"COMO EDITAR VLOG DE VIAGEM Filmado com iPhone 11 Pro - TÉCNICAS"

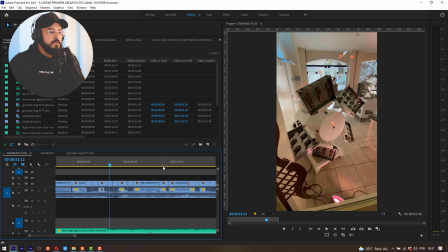[24:43]
Filmamos essa fábrica de chocolate, que também é sensacional. Fábrica da Caracol, muito bacana, muito legal.
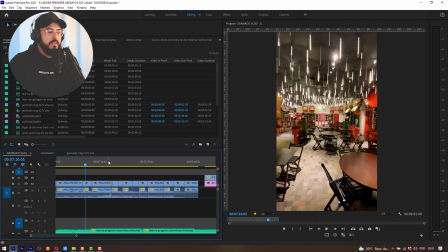[24:52]
Eu vou deixar para você poder assistir o restante desse vídeo lá no meu Instagram, tá?
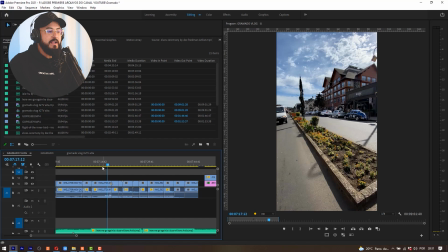[24:58]
E vou levar a agulha aqui um pouco mais para frente para mostrar que eu fiz tomada da cidade, mostrando ali, né, o movimento.
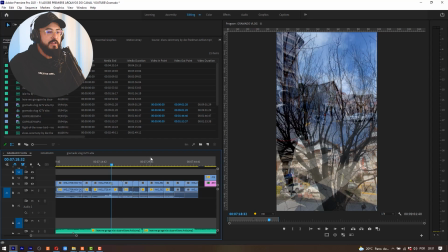[25:04]
Essa árvore aqui também, olha que tomada interessante. Parece que a árvore está girando, né? Mas não, é jogada de câmera. Eu comecei a filmar nessa posição e eu terminei de filmar nessa posição,
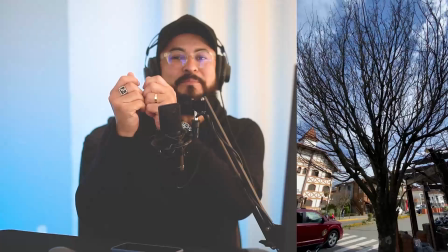[25:20]
que é o que dá a sensação de que a árvore está girando, mas não é.
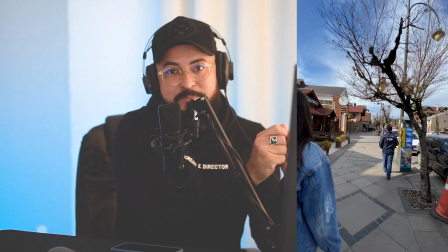[25:24]
E eu fiz o movimento de caminhar lateralmente para o lado, ou seja, caminhando para o lado, filmando aqui e descendo até esse ponto.
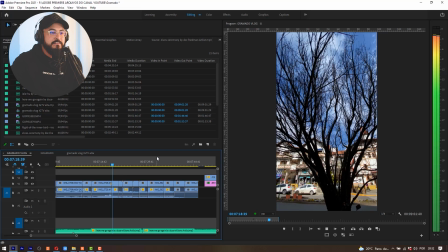[25:32]
Ficou bem legal a dinâmica dessa tomada e chamou bastante atenção.
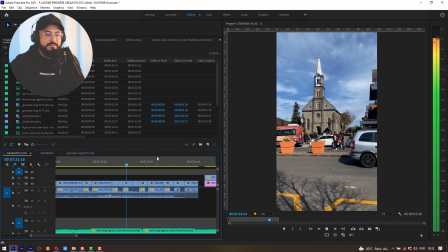[25:39]
Ali já foi a minha esposa que filmou, depois eu faço uma outra tomada de passagem mostrando a igreja de Gramado.
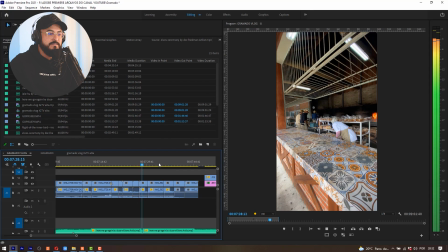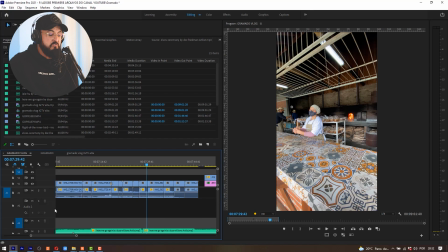[25:52]
Você nota que aqui teve um corte, né? Que corte foi esse, Eric? Acho que ficou estranho. Ficou um pouquinho estranho porque eu quis cortar logo pro final da música, mas mantendo o ritmo.
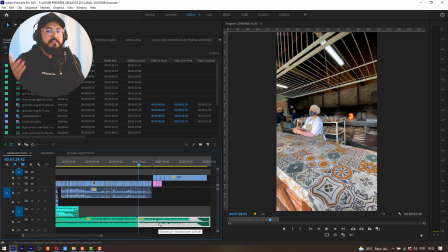[26:02]
Então meio que passa quase que imperceptível. Na hora que você está assistindo, quase não percebe.
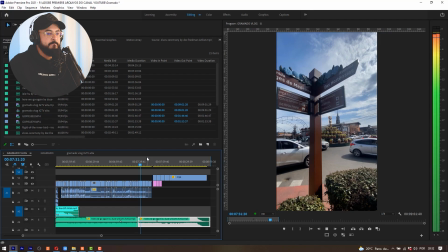[26:07]
Então poucas pessoas perceberam. Resolvi deixar assim para poder dinamizar mais ainda o vídeo e encurtar a trilha sonora, que ela é muito longa.
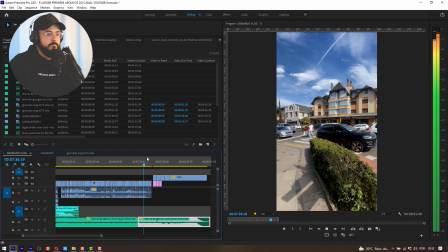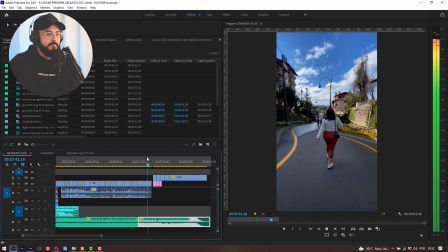Como você terminaria um vídeo de viagem de lua de mel? É da mesma forma que você termina um vídeo de casamento, com isso aqui, ó.
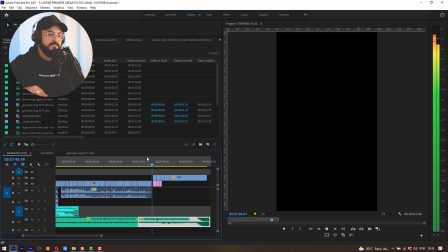Um beijo. Eu fiquei matutando, nossa, como é que eu vou terminar esse vídeo, cara? O vídeo tá tão bacana, tão legal, então tá bom, vou botar uma cena beijando a minha esposa na rua torta, que ficou bem legal ali essa tomada.
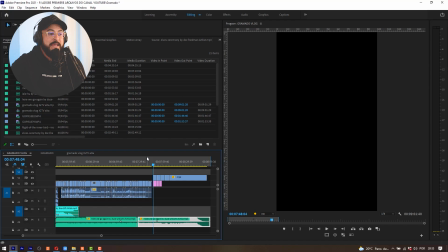[26:53]
Foi uma selfie, eu peguei o celular, virei pra mim e falei, amor, um beijo aqui, vamos terminar esse vídeo aqui com esse beijo. E ficou bem legal. E eu fecho com o espetáculo de luzes da Catedral em Canela, que ficou sensacional.
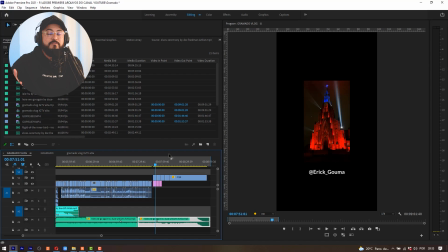[27:08]
Então, eu deixo aqui essas dicas para você que pretende gravar e editar o seu vlog de viagens ou até mesmo o seu daily vlog. Tem várias sacadas aqui interessantes. E para complementar esse vídeo, se você não conhece nada de edição,
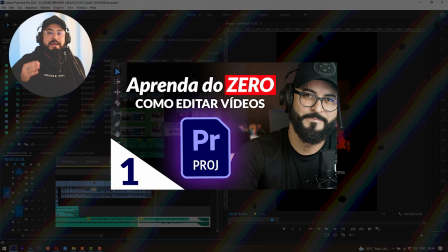[27:23]
eu vou deixar na descrição a minha aula Aprenda a Editar do Zero Adobe Premiere. Você com certeza vai dominar essa ferramenta profissional e vai conseguir editar sem ter grande dificuldade. Se esse vídeo ficou um pouco confuso para você, não hesite em mandar uma mensagem lá no meu Instagram, Eric, olha, eu não consegui entender bem ali, me explica e tal, eu terei o maior prazer em poder te ajudar. Então, desde já agradeço a sua curtida nesse vídeo, seu comentário positivo, agradeço também que eu tenho certeza que você vai compartilhar com seu amigo que pretende aí aprender técnicas sobre edição e filmagem de vídeos de vlog. E é isso, vamos compartilhar a mensagem para que ela chegue a mais e mais pessoas mundo afora. Agradeço também a todos os inscritos, a todos os membros aqui do canal, a todos os meus alunos do curso Edição de Vídeos Adobe Premiere e After Effects e também aos meus alunos do curso Profissão YouTuber. Vejo vocês na próxima, fiquem todos com Deus e até a próxima oportunidade.
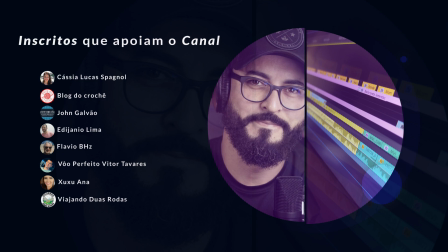[28:23] Here we go again.